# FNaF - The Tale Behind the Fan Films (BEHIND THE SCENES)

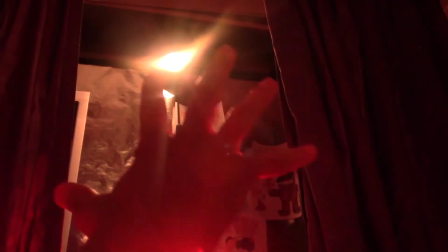33:12 At the end of Five Nights at Freddy's, the fan film,
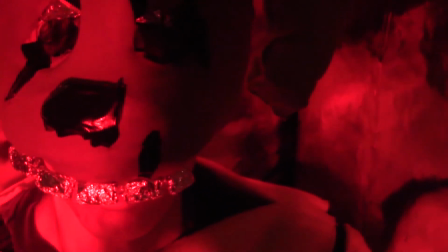33:15 the Purple Man, now known to be William Afton, in the film universe was hinted to having a dark backstory.
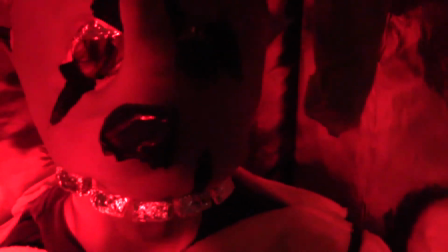33:22 During his moment of death, the puppet comes forward to communicate something to him. Right as this is happening, we can see a glimpse of the real William, before he went crazy.
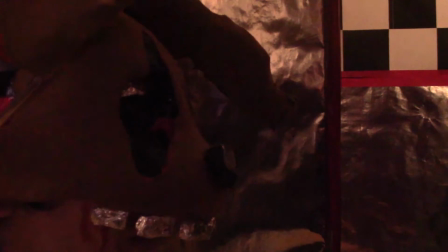33:34 His slow death was making him realize what was really important in his life. But it was too late for him, unfortunately.
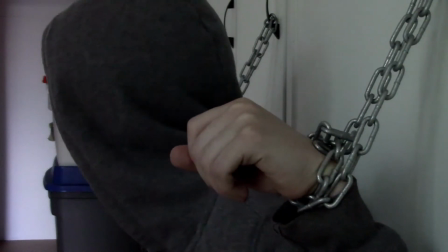33:41 There was no way for him to undo the past. He was punished with being physically alive until he could tangibly redeem all the evil he had done.
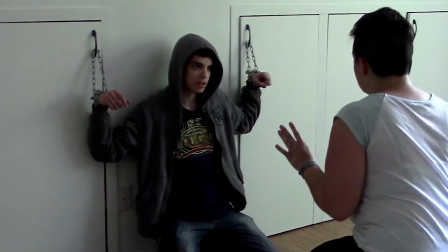33:50 His mind would be trapped in the netherworld, chained to a wall, and his body would be forced to remain alive, suffering in the former Spring Bonnie suit.
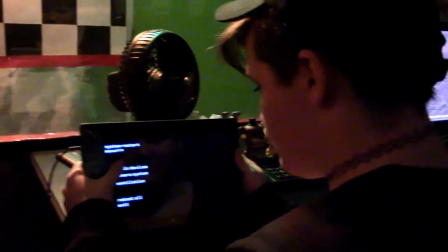34:00 In this film, I had to have his character arc be completed, which would mean he would have to redeem himself by the end.
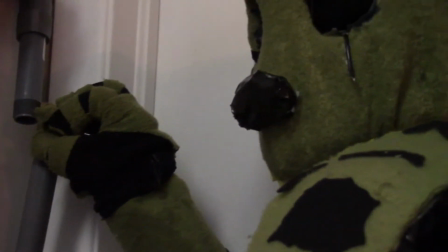34:07 I thought that the perfect way to approach this concept would be to have Jamie build on him, as well as the other way around.
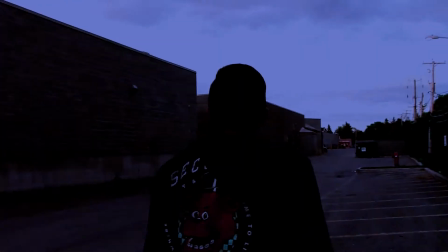34:14 These two characters would grow as they suffer through horrible things at the same time, eventually setting things right by the end of the film.
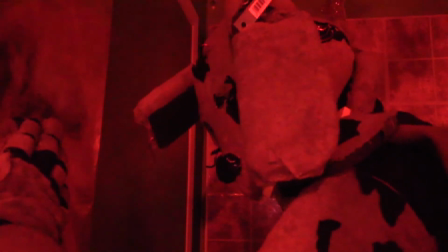34:22 I also had the amazing and fan-favorite animatronic Springtrap to explore in the movie universe.
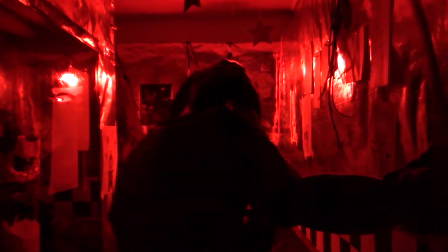34:28 My golden rule with him, as to be careful and portray him as perfectly as I could,
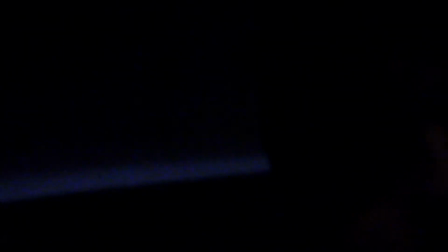34:35 was to have everything he does be linked to the person in the suit. To me, Springtrap was never just a scary bunny animatronic.
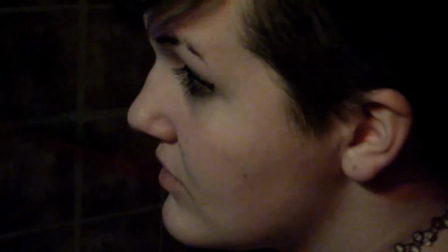34:43 This was how I saw him before playing Five Nights at Freddy's 3, but by the time the game was over, my view on him had changed.
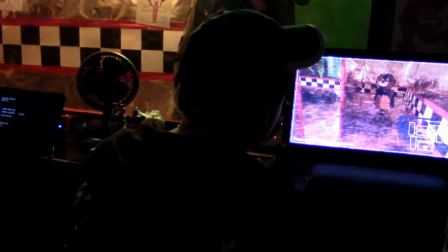34:52 Springtrap was a real person, and in my film universe,
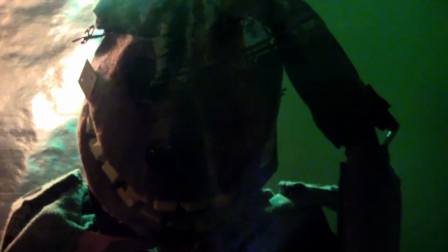34:55 a real person who suffered great injustice and was forced into making very bad decisions that led to his fate. I wanted to show how angry Springtrap would be initially upon first meeting Jamie.
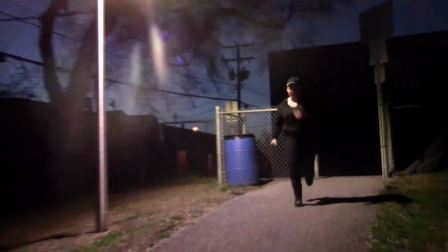35:08 He would see her as a threat, and as another thing that's trying to get him.
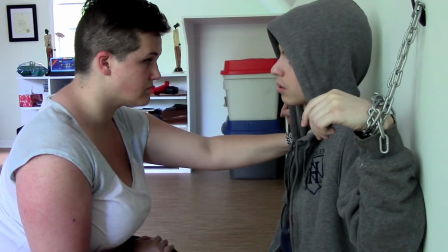35:14 Afterwards, I wanted to show that as Jamie meets William in the netherworld, and helps him in his redemption,
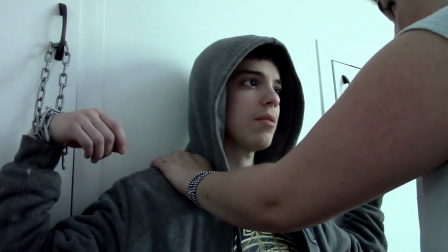35:20 upon waking up in the real world again, Springtrap has changed.
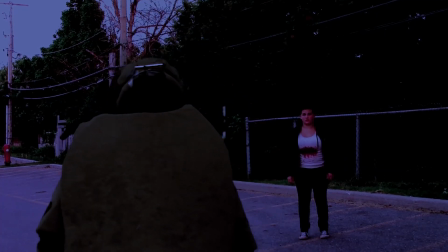35:24 In the end of the film, I really tried my best to give off an impression that Springtrap, or rather William, really understood Jamie and the other way around as well. Off screen, we can figure out that he dragged Jamie out of the building to set it on fire.
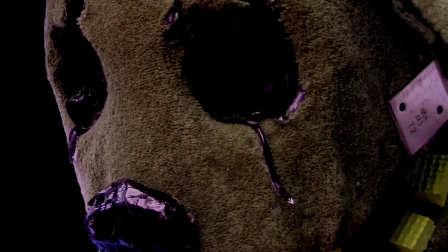35:40 He walks out and waves goodbye to Jamie, and watches the most important person in his life disappear forever.
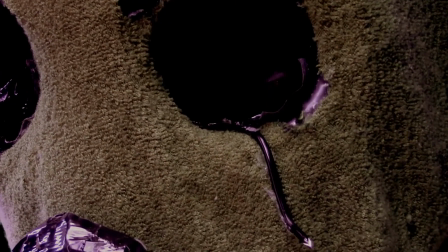35:48 My goal was really for the audience to sympathize with Springtrap after being afraid of him.
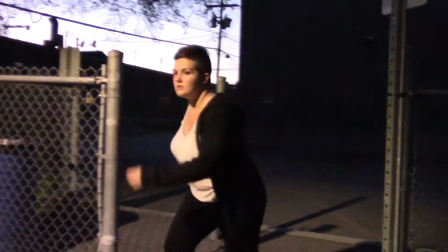35:54 It's all a matter of context and perspective.
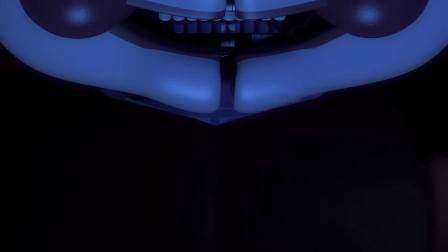35:58 I also tried to fit in as much of the lore as I possibly could into this film, as to answer every single question there could be.
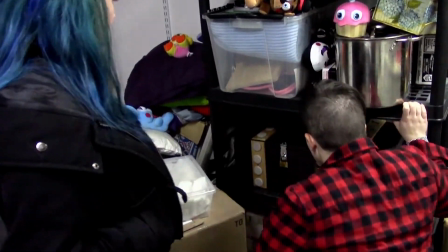36:07 I touched on the box from the fourth game, the founders of Freddy Fazbear's Pizza,
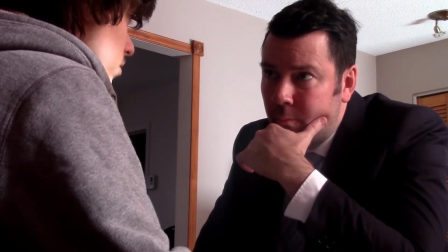36:12 and the business side of the story, sister location, the silver eyes, and every other little morsel I could fit in.
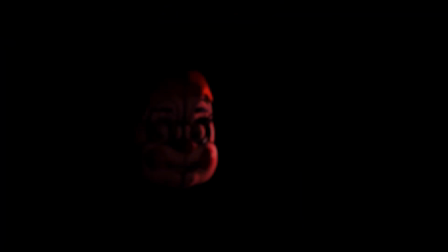36:19 There was one final thing I had to do to make the story complete.
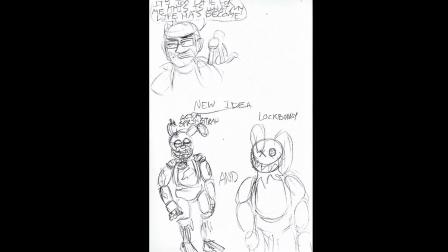36:23 I had to create a new character to tie up Mike and Jamie's respective character arts.
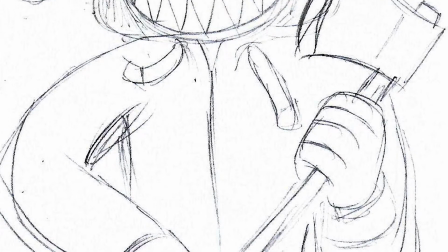36:30 Locked Bunny was my way of having Mike Schmidt remain hidden. I wanted to have a new-age purple man, and so I gave him an axe as a weapon, the signature purple gloves, and a spring-trap-inspired mask made from a potato sack.
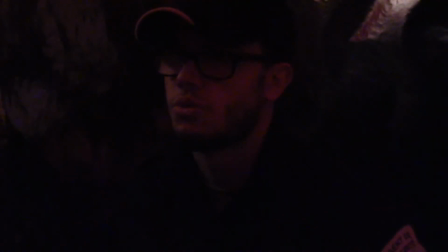36:44 The idea was to show how that confrontation between Mike and William in the first film really messed with Mike's head, and was burned into his brain.
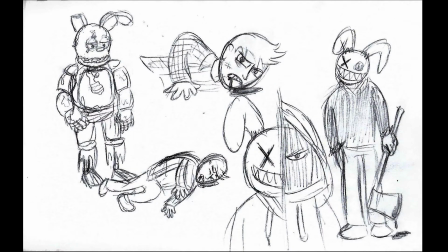36:53 He could not get the image of a killer bunny out of his head.
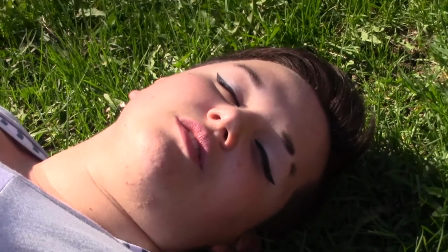36:58 Of course, Jamie would have to end up dead in the netherworld for the story to progress.
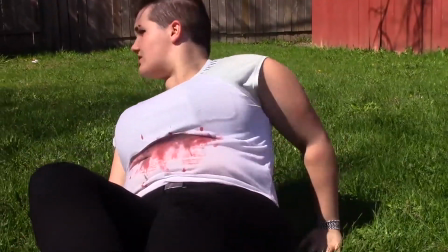37:03 So I thought, wouldn't it be really spectacular if I reversed the roles from the first film?
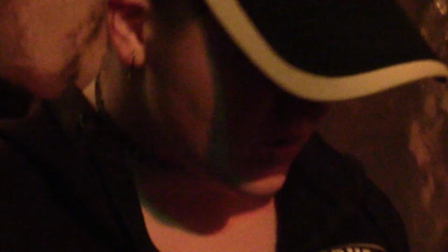37:09 What if Jamie had the same confrontation Mike had with the purple man in the first film,
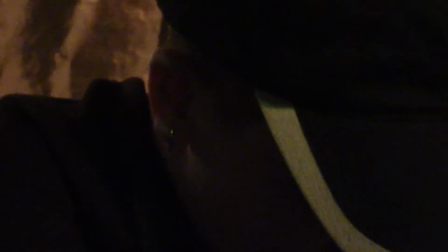37:14 only this time, Mike would be the one in the antagonizing role?